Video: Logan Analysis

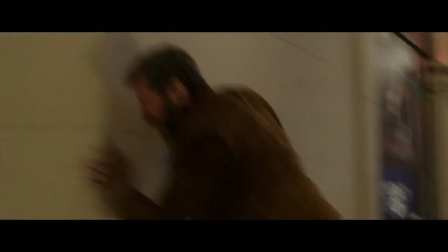244s
And you mostly understand it on Logan and Pierce's expression.
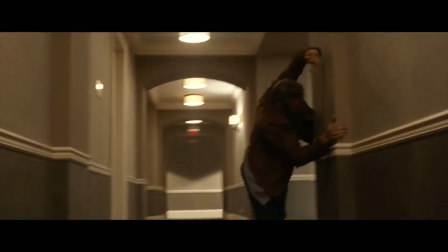250s
You are seeing Logan struggling to walk. When Logan is in the corridor, he pulls out his clothes.
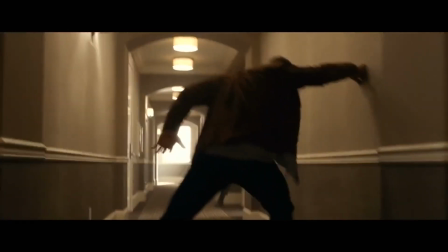255s
His face expression says everything on how much is painful the psychic powers of the professor.
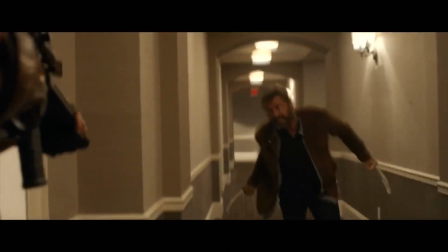262s
And the sound becomes stronger every time Logan comes closer to the professor.
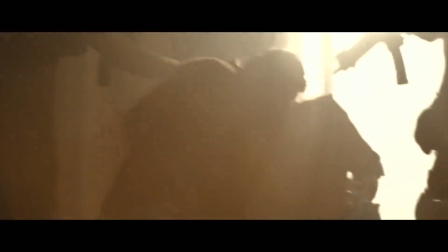268s
When Charles stops using his powers, you can feel the tension go away with the sound changing immediately and the people start moving again.
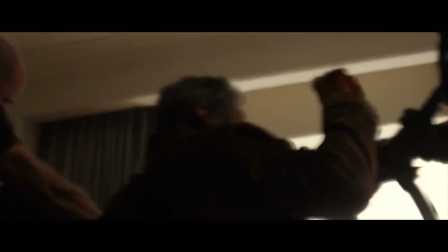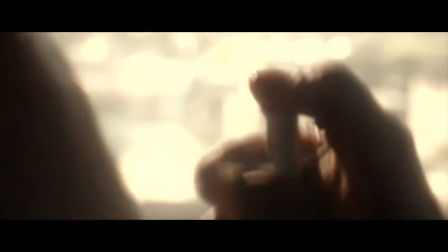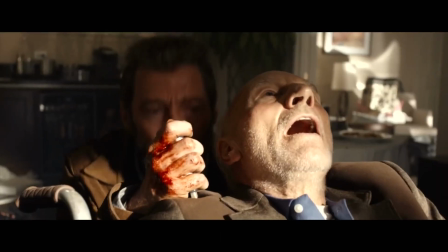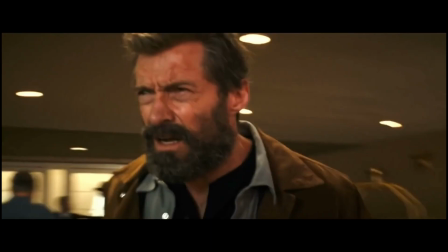294s
Shot design. There is a lot of interesting shot in the scene. For example, there's another mid shot of Logan when the professor starts using his powers.
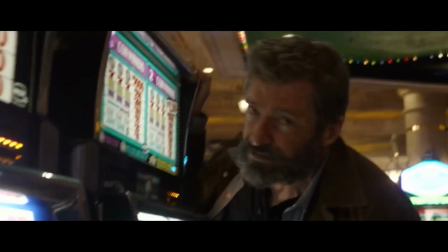304s
In this shot, you can see Logan's expression change because even if he can resist to the professor's powers, he still feels the pain.
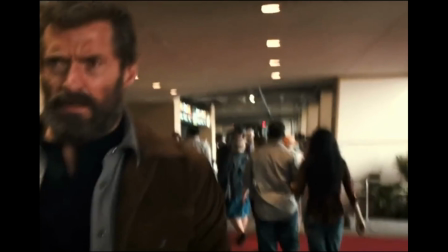312s
Also, in the background, you can see people blocking and car crash to another.
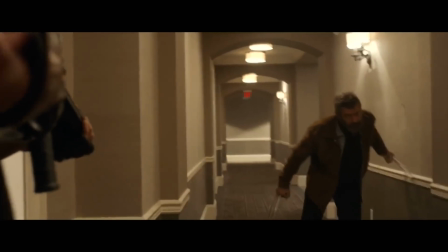317s
All these shots added with the sound and non-diegetic music create suspense and tension to the viewer.
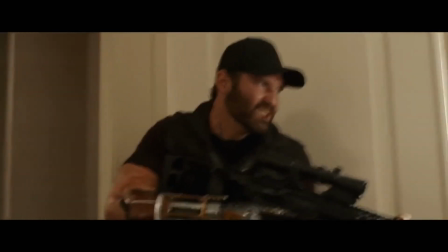324s
Because at this point of the film you know that Pierce can want to kill Charles,
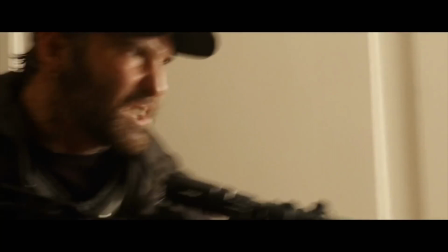328s
but you also know how much is dangerous the professor because he can control his powers.
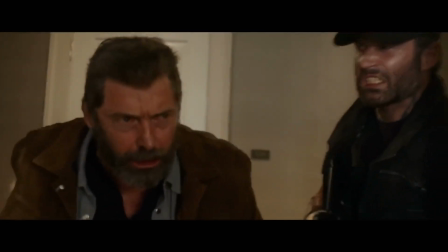333s
When Logan arrives in Charles' room, the members of Pierce's gang were already there, and there's one of them at the entrance.
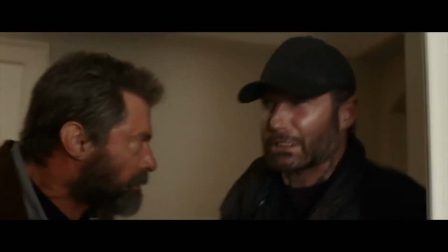342s
In this mid-shot scene, Logan pulls out his clothes and stab in the face the guy.
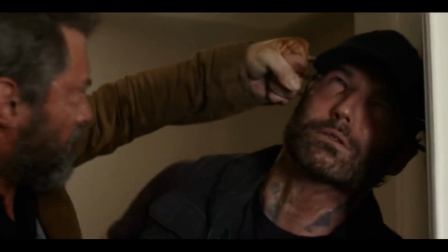350s
This is a great shot because you can see how ruthless Logan can be. Also, the guy is still standing, that's because he's still frozen by the professor.
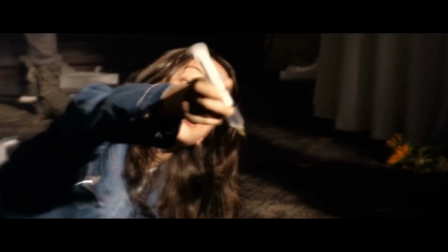359s
In the last two shots, a mid shot and a close-up, you can see the young mutant giving Logan the siren to calm down the professor.
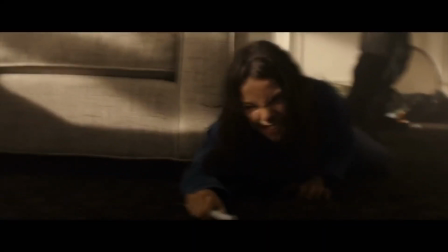368s
In the first shot, you can see how much she is struggling, the young mutant, because she can't even stand.
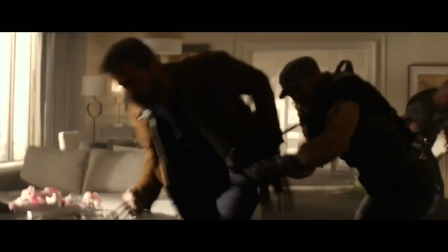375s
She is crawling. And the other guy is frozen trying to take the professor.
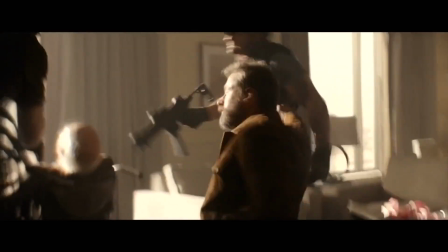382s
And the last shot you can see the professor expression that look completely crazy, and then Logan inject the siren.
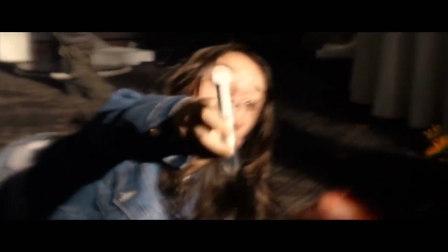389s
And the scene change tone and all the sound that create tension fade away, and the viewer can feel a sense of relief.
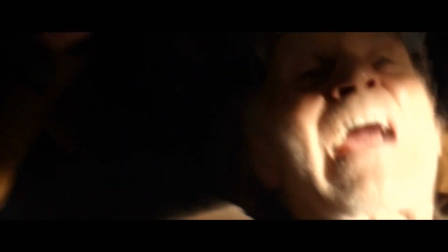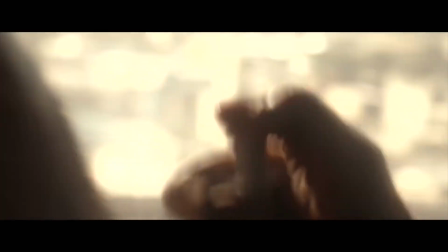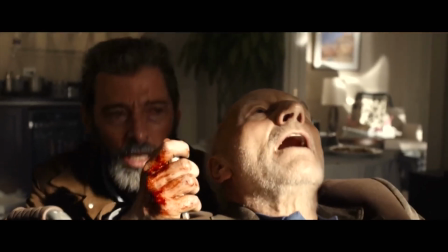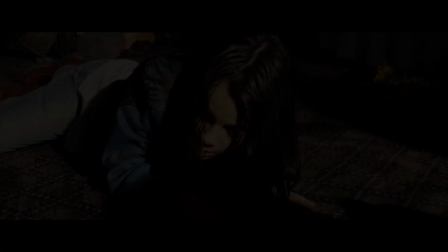415s
So that's the end of the video, see you next time.